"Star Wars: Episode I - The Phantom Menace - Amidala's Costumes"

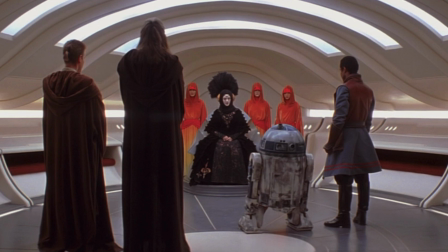You know there's an inside joke going on here between the two of them. I paused here for the hairstyle.
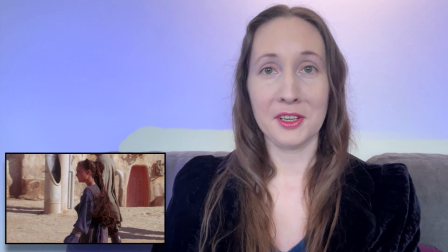Her Tatooine outfit is super cute and very comfortable looking, but the hair, so elaborate. And they didn't have that much time, so I'm guessing she had this hairstyle underneath the orange hooded outfit.
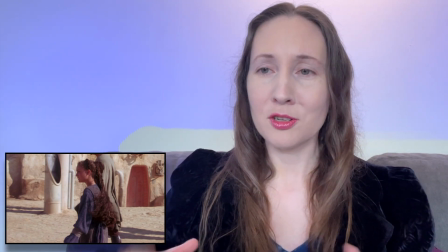That must have gotten so hot, so much hair under so much velvet.
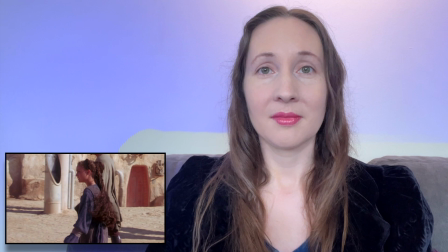But we did see that scene later on when Anakin was like, it's so cold in space. And she wraps a little cloak around him.
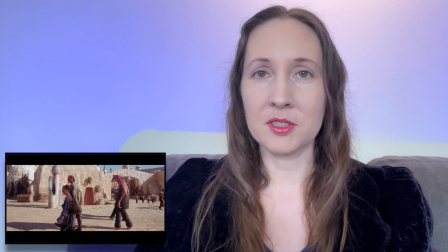So I'm guessing it was fine when they were up in space, but they're on Tatooine right now.
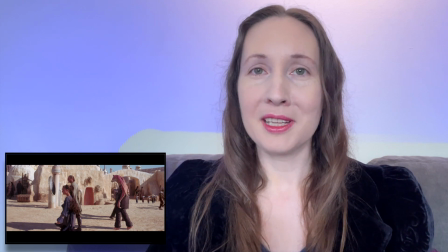It is hot. I don't know if you've been anywhere that's hot, but the first thing you want to do is get your hair up and out of the way.
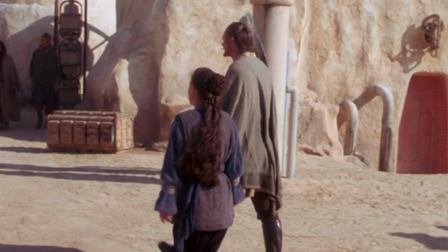I know, she looks amazing. But look at all this hair. It's so much hair for a hot planet.
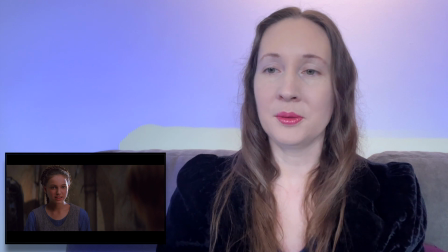It looks really cute though. I like the blue and gray she has going on with the doubled up look. Although again, probably so hot. I think if I were Padme,
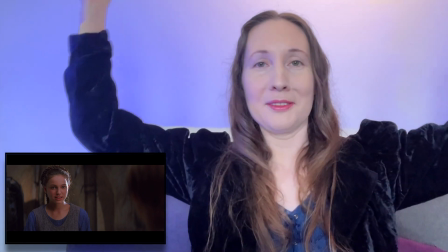I would have lasted about 10 minutes and then I would have stripped off that gray overdress and I've been like, mm-mm.
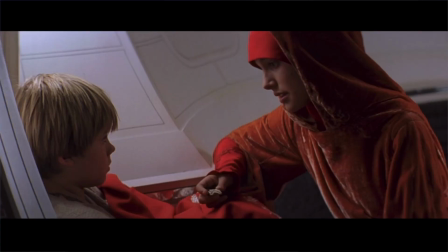Here's the scene. It's so cute.
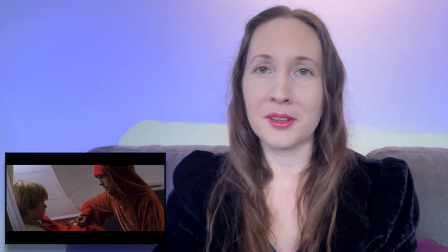She wraps him up in her cloak and he carved this for her. Absolutely adorable. Anakin is so cute in this film.
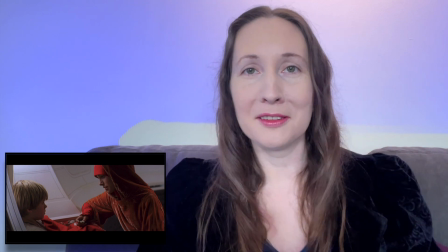You watch him and you're like, how did this adorable child become Darth Vader? There are 2 other films to explain this.
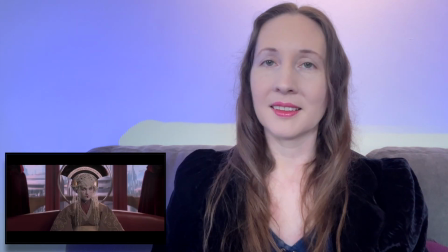But still, he's so cute. This is one of my favorite gowns.
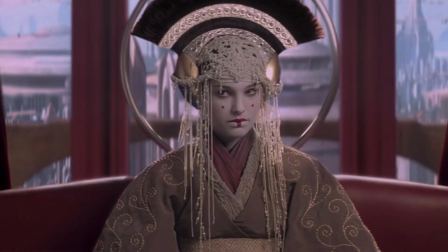It is gorgeous. I contemplated creating this cosplay, but then I started studying it and I was like, creating the headpiece alone would take years.
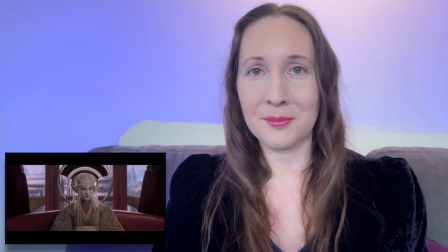Tracking the correct beads down, making sure they're in the correct places.
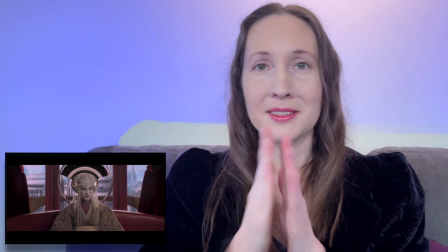I have seen cosplayers who pulled it off and you are amazing.
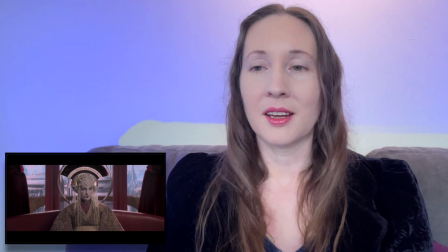Huge respect. I love it so much.
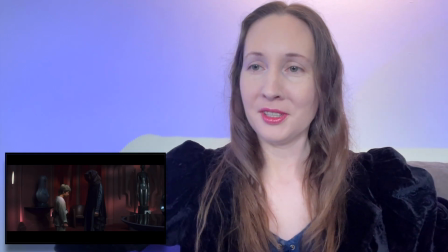Here we have another handmade outfit. Almost a surcoaty kind of a look with the velvet again
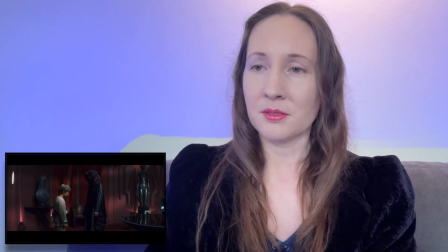and the underdress with the ruched sleeve kind of a look and this hood.
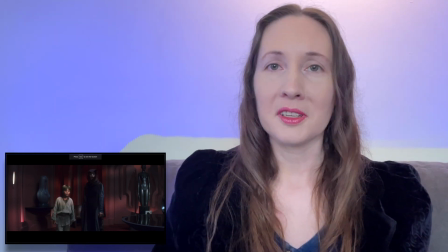I'm all about this hood. Oh, I could be wrong because it's really dark, but I think there might be some subtle kind of
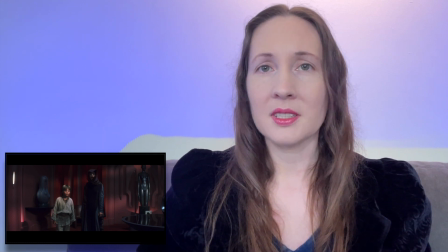stamped Naboo heraldry going on. It's like an orchid / iris fleur-de-lis kind of a look.
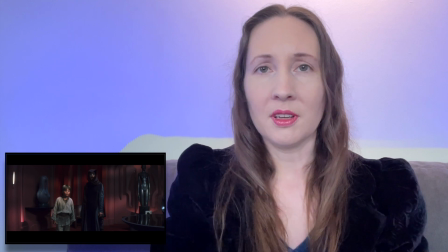You know the one I mean, into the velvet, but they have it really subtly.
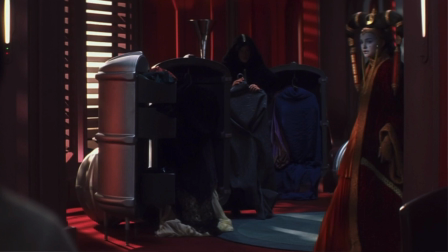I love this shot because in the background you actually get to see her suitcases with all these outfits. It looks like most of these are handmaids attire or underdresses.
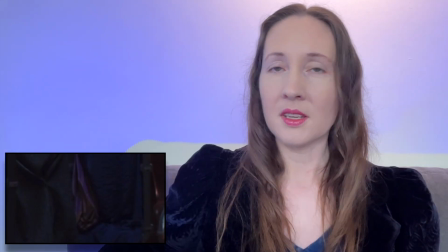I think the sleeve you're seeing is from the travel gown that we're going to see later, the purple one.
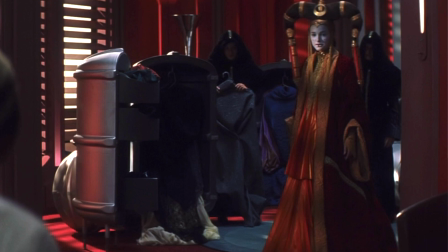This is an absolutely spectacular gown, her Coruscant one, that she uses to speak to the Senate in.
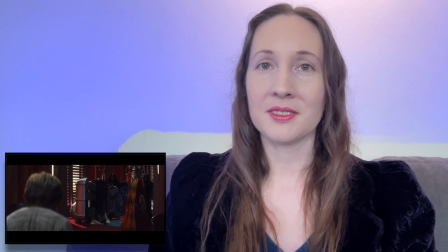What's really cool is they're telling us who she is, because Padme was wearing orange and red
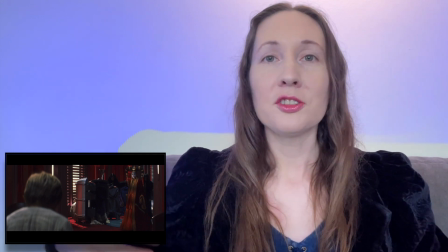most of the time, other than her Tatooine outfit. And here she emerges, also in orange and red, but now she's the queen.
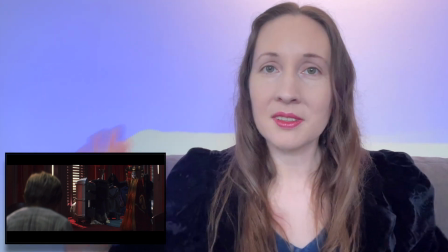And this is where like the makeup and the hoods and everything come into play because he does not recognize her.